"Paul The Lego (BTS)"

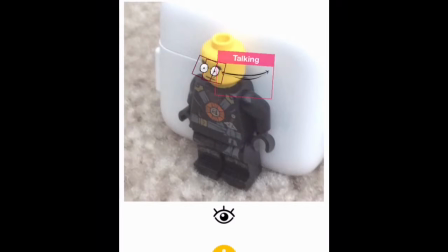Alright. And face, I mainly use this face, you know, for old stuffs.
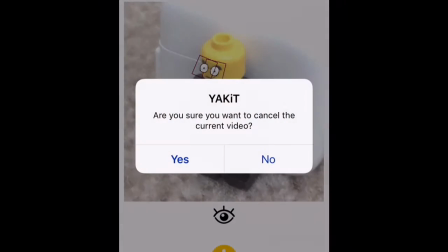Eh.
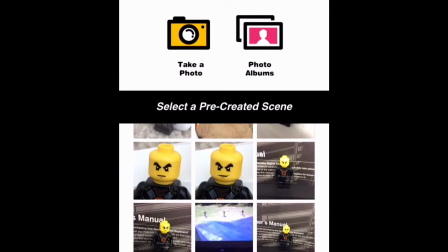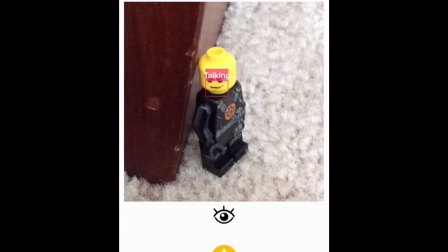And yeah, the voice, let's create a scene.
Hey people in the center room, Andrew Plays One here.
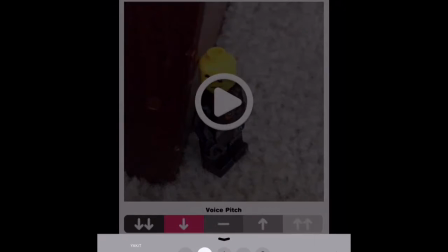You can't really hear it. Hold on. Yeah, you can't really hear it. Wait, what?
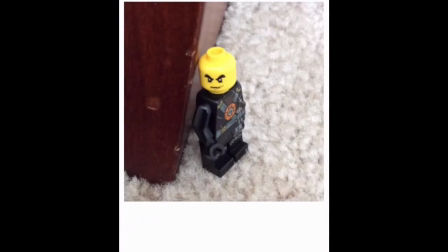So yeah, Basically, what I did with the, hold on.
My name is Paul the Lego. My name is Paul.
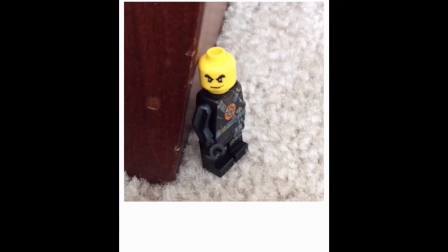Hold on.
My name is Paul the Lego.
So you could kind of hear it, you know.
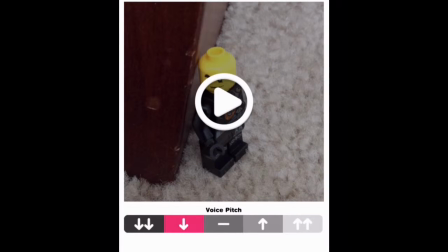So basically, I just used a pitch down for the voice because, you know,
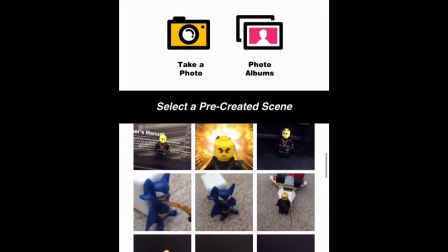I'd be like, that's what how I imagine he sounds like. Yep.
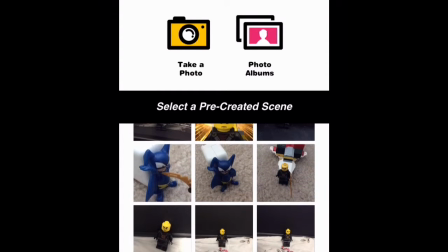And yes, I said spoiler alert, but again, spoiler alert.
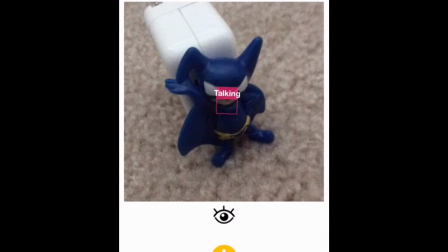Now, this is this is the villain, right here. Well, he's not really the villain. What? Okay, he's the villain of the prequel. Because the thing is,
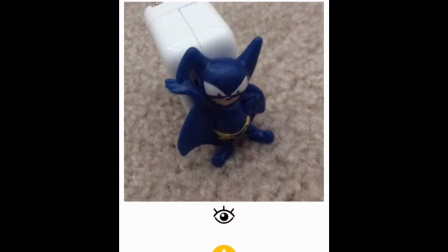well, he was intended to make a joke in this one, but whenever the other prequel will come out, it will have this guy as an actual villain. Not like just some joke.
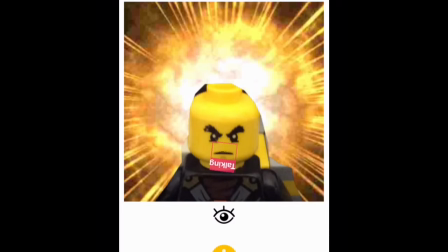What else? Oh yeah, the explosion. I had to use a background made out of pic collage, and we'll get to that. And the mouth is basically upside down because, alright, it'll look weird like this. I mean, like, he's not supposed to smile. But it's okay.
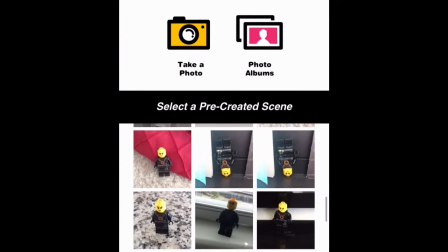Alright, do we have anything else? No.
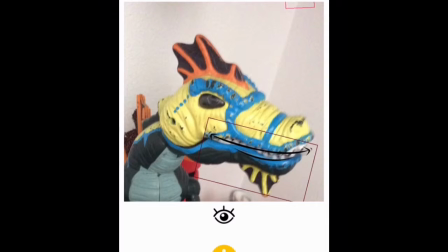Here's my Mecha Spinosaurus, which, yeah, it's kind of a little bit off, but he'll get introduced later, too.
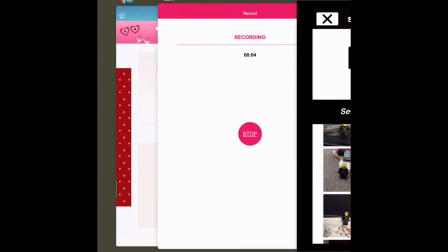I believe that's all for Yakit. Congratulations. Now, let's just go to Pic Collage.
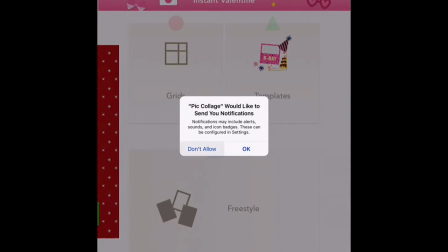Alright, so here we go. No! No. I do not want notifications.
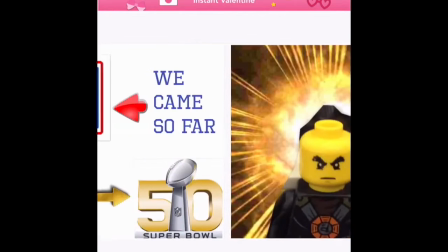That'll be bad. So this is where I make my logos and stuff, and basically what I do for fun.
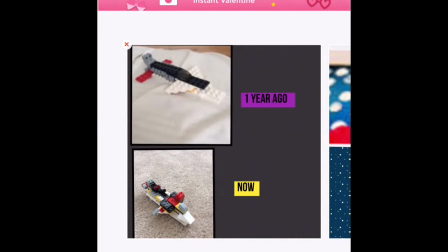Now, you're wondering, what is this? This is my Lego plane from 1 year ago and now, so yeah, blah, blah, blah.
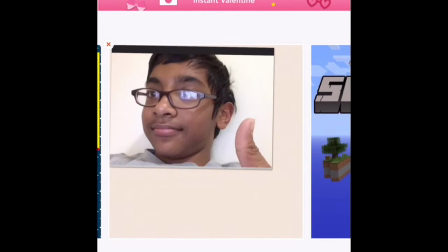And this is my logo for all the years and stuff. Me in 2014, this is Skywars.
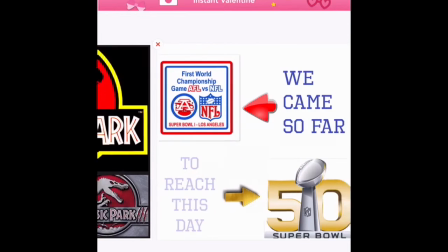Do this for fun. Super Bowl.
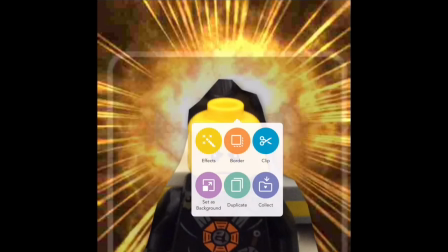Yeah, I had to use Yakit and for this scene and Pic Collage and the cropping.
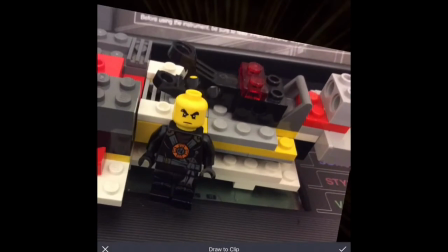Wow! I could have just zoomed in. I didn't even know you could zoom in.
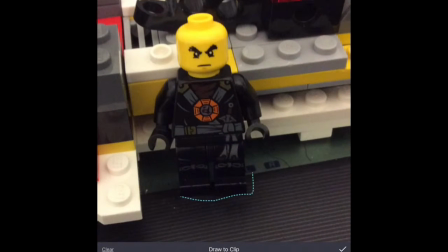So, what's a better way to crop it? Oh my god, I didn't even know you could zoom in. I'm dumb.
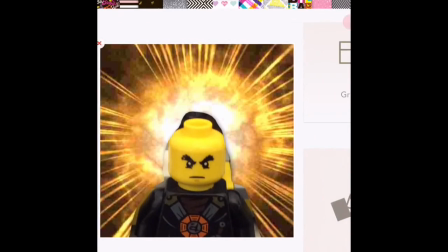I mean, look at that. It looks much more better. But still, okay, never mind.
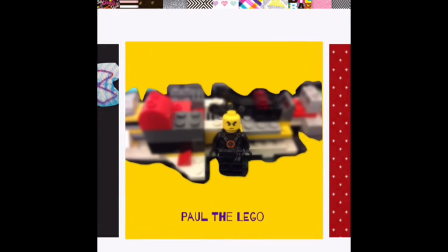So this is the official logo.
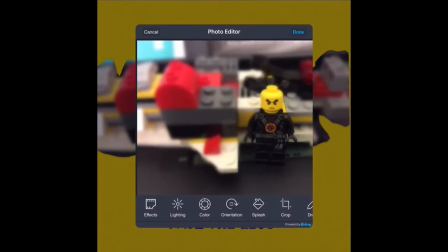Now, what I basically did is I basically drew the focus on Paul right here.